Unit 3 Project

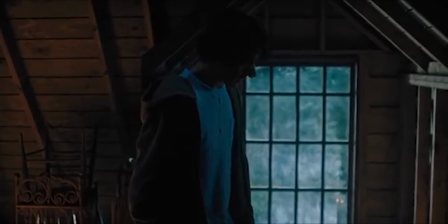[4:24] Just gotta wake up. You're dreaming, you just gotta wake up. Come on. You're okay. Just wake up.
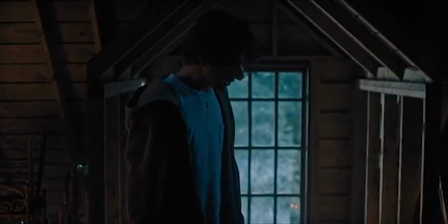[4:30] Wake up. Come.
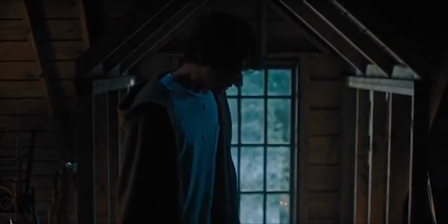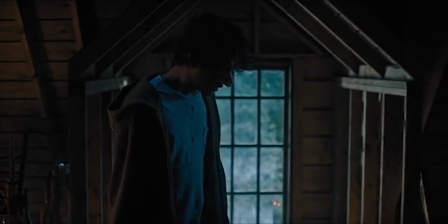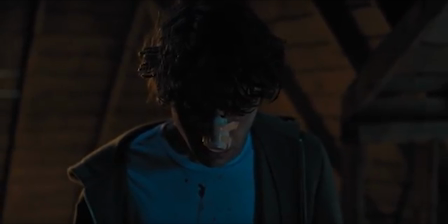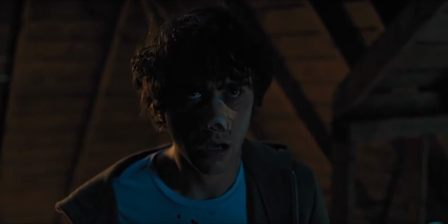[4:51]
A sound from off-screen is heard, yet the camera lingers on a close shot of Peter's face rather than on the action.
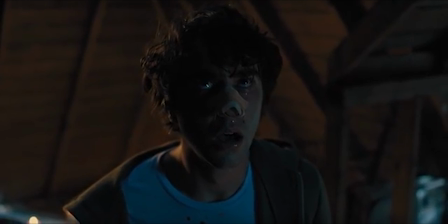[4:57]
Once the Once again, the viewer is fearing the unknown.
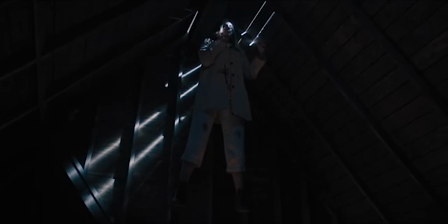[5:03]
Once the action is revealed, we see a low-angle shot of Annie decapitating herself. The angle implies the power Paimon has over not only Peter but the entire Graham family.
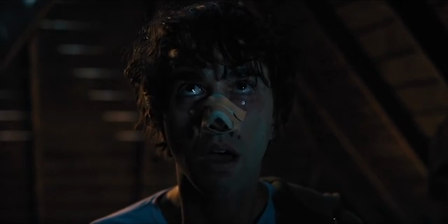[5:13]
When Peter looks away from his mother sawing off her own head with a piano string,
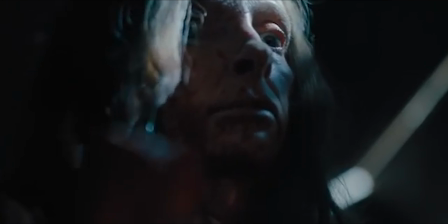[5:19]
the shots are cut quickly, as if in sync with his eyes as they dash towards three naked strangers staring at him.
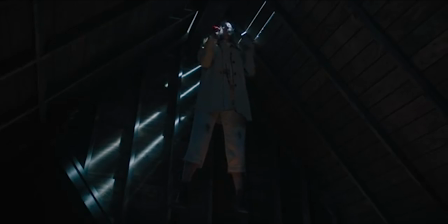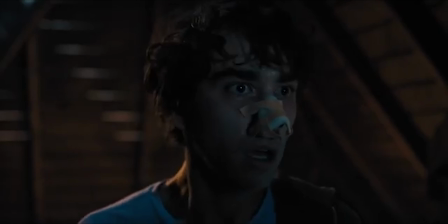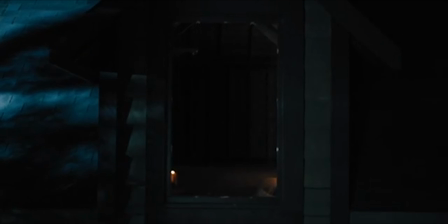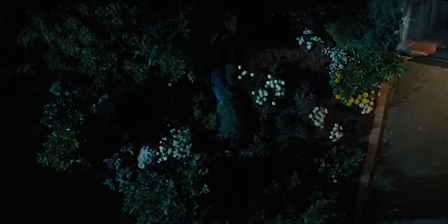[5:44]
There's a small ting heard just as the music ends and Peter notices the strangers.
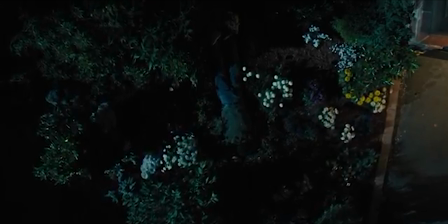[5:49]
This matches perfectly with the faster pace set for this small portion of the scene.
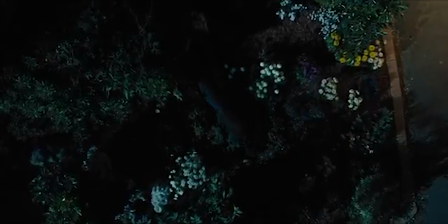[5:55]
The audience begins to feel as though they are in Peter's shoes. This is amplified throughout the scene because the shots switch between lingering reaction
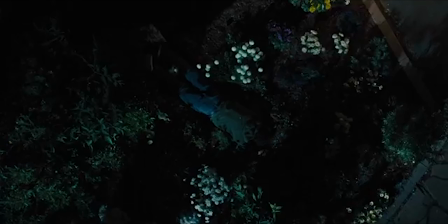[6:03]
shots of Peter's face and point of view shots of how he is seeing the actions around him.
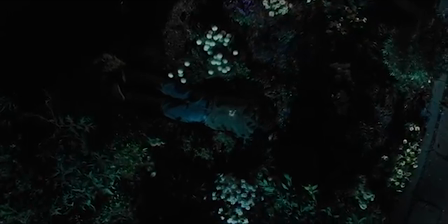[6:09]
The sound in this part of the scene also increases fear created within the audience.
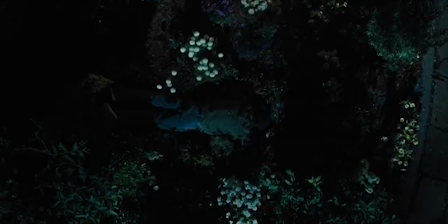[6:14]
The music is almost deafening while Annie saws at her neck with increasing speed.
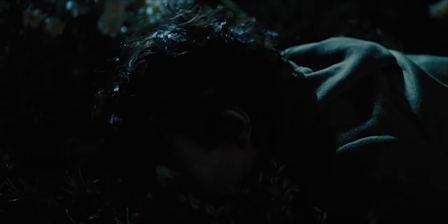[6:20]
Hearing Peter scream and run out of the window as Annie continues to decapitate herself serves to bring the viewer into the scene again.
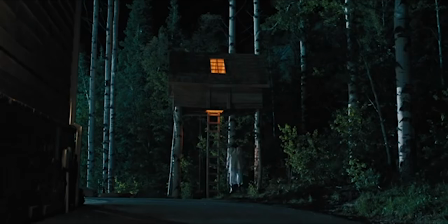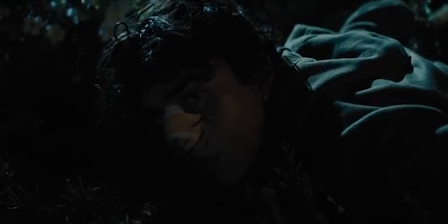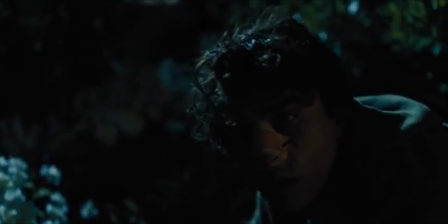[6:51]
In the final part of the scene, Paimon has finally possessed Peter, as he has been trying to do for the entire film.
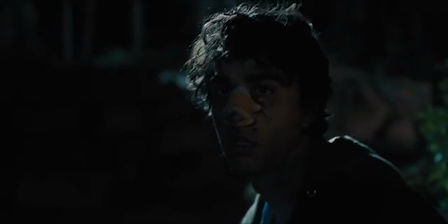[6:58]
This is signaled by Peter clicking his tongue in the same way Charlie would.
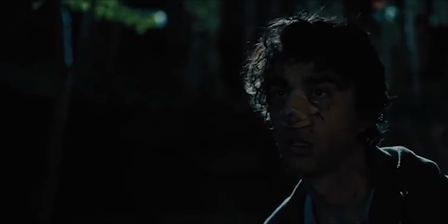[7:06]
The audience has been conditioned to fear this sound, as it is used to signify the presence of Paimon throughout the movie.
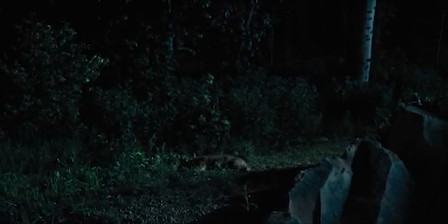[7:13]
As Peter follows his mother's headless body into the treehouse, there is a shift in tone.
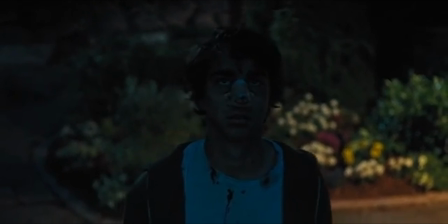[7:18]
This can be attributed to the change in music and lighting. Now the music is reminiscent of religious music.
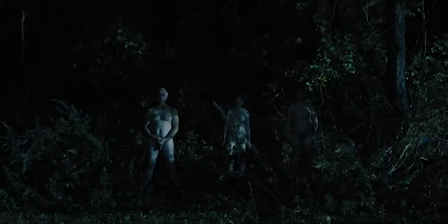[7:26]
It serves to make Peter joining the ritual feel like a homecoming.
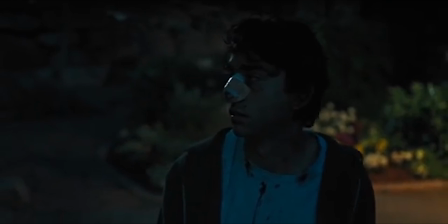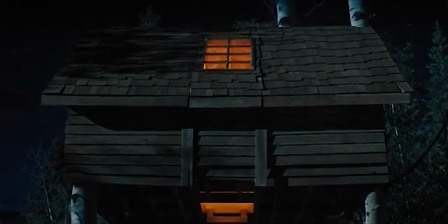[7:39]
This, paired with much brighter and much warmer lighting than the rest of the scene, create a feeling of satisfaction and relief for the audience.
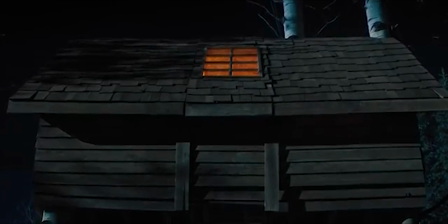[7:48]
They are no longer scared of what might be lurking in the shadows.
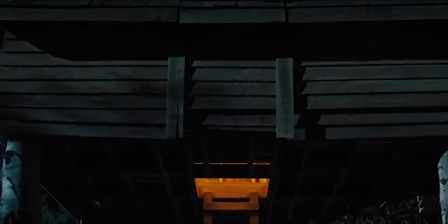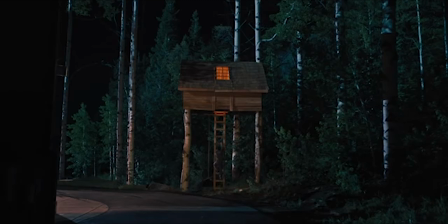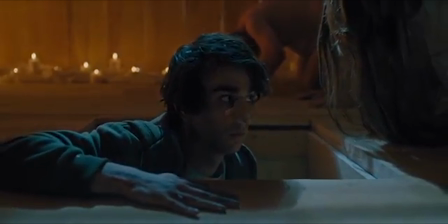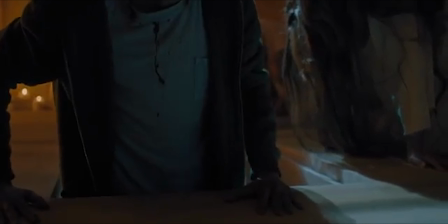[8:18]
The audience is now content that Peter has been possessed rather than wishing he survived.
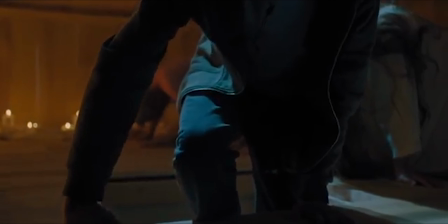[8:24]
Ari Aster is now known for making viewers root for the unlikely outcome.
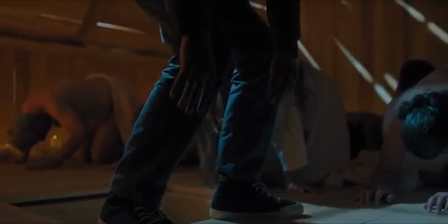[8:28]
This plot device has been repeated in Aster's sophomore film, Midsummer.